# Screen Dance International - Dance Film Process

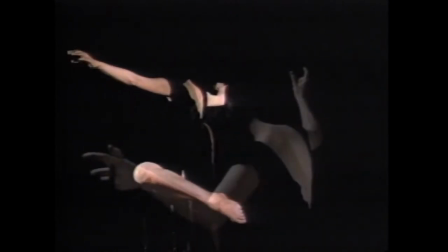[17:07]
Dancing with the camera for each scene,
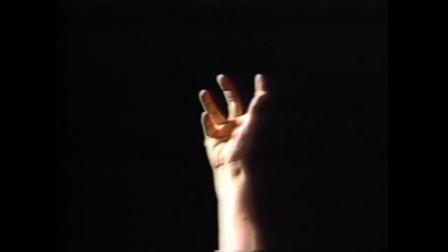[17:11]
coordinating the camera's movement and dance movement, which means
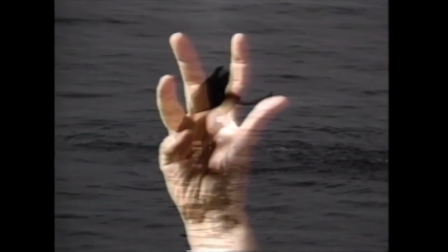[17:18]
placing emphasizes on camera angle and camera movement in connection with the dance.
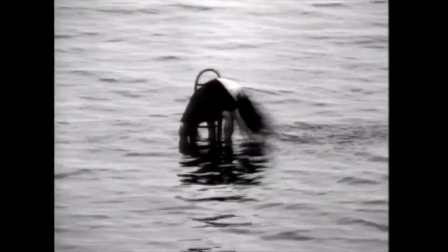[17:27]
In the sense, the camera has to become a dancer and become part of the choreography.
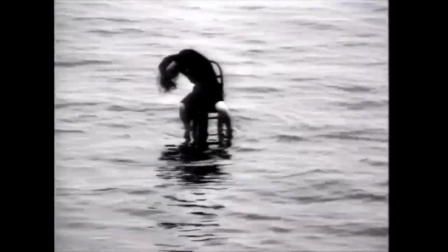[17:39]
The chair and sea are used as metaphors of civilization and nature.
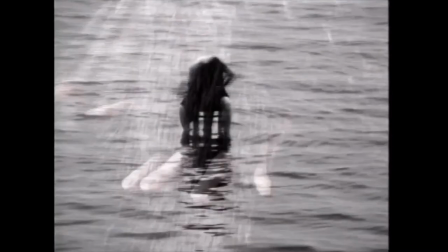[17:45]
I use symbolic and metaphoric objects as projection of human body or spirit in dance film.
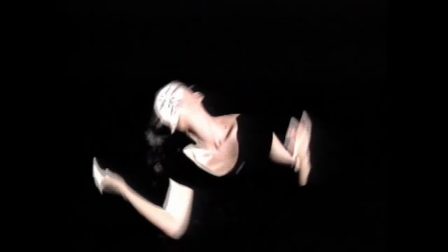[17:54]
I choreograph in a cinematic way using chair as a
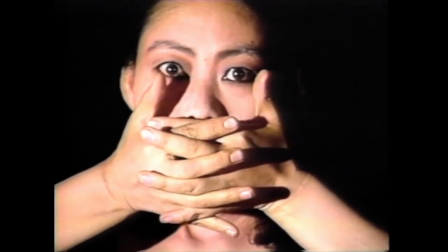[17:59]
metaphoric door and hitting hair as a plea to open the door.
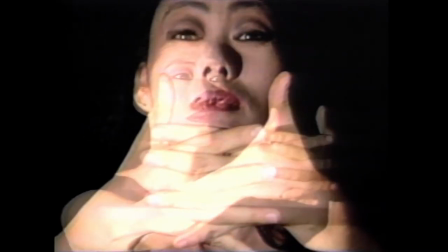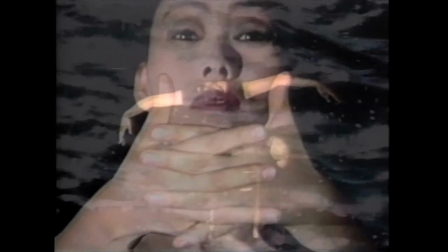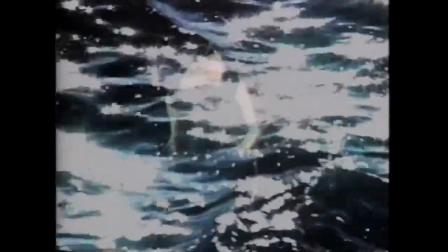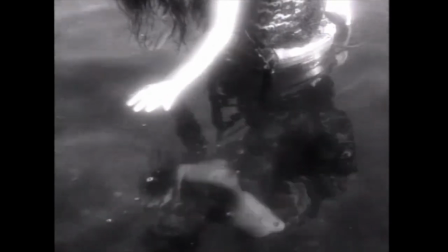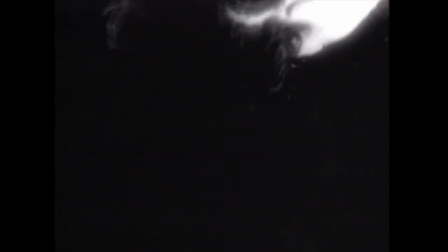[18:57] Ich will.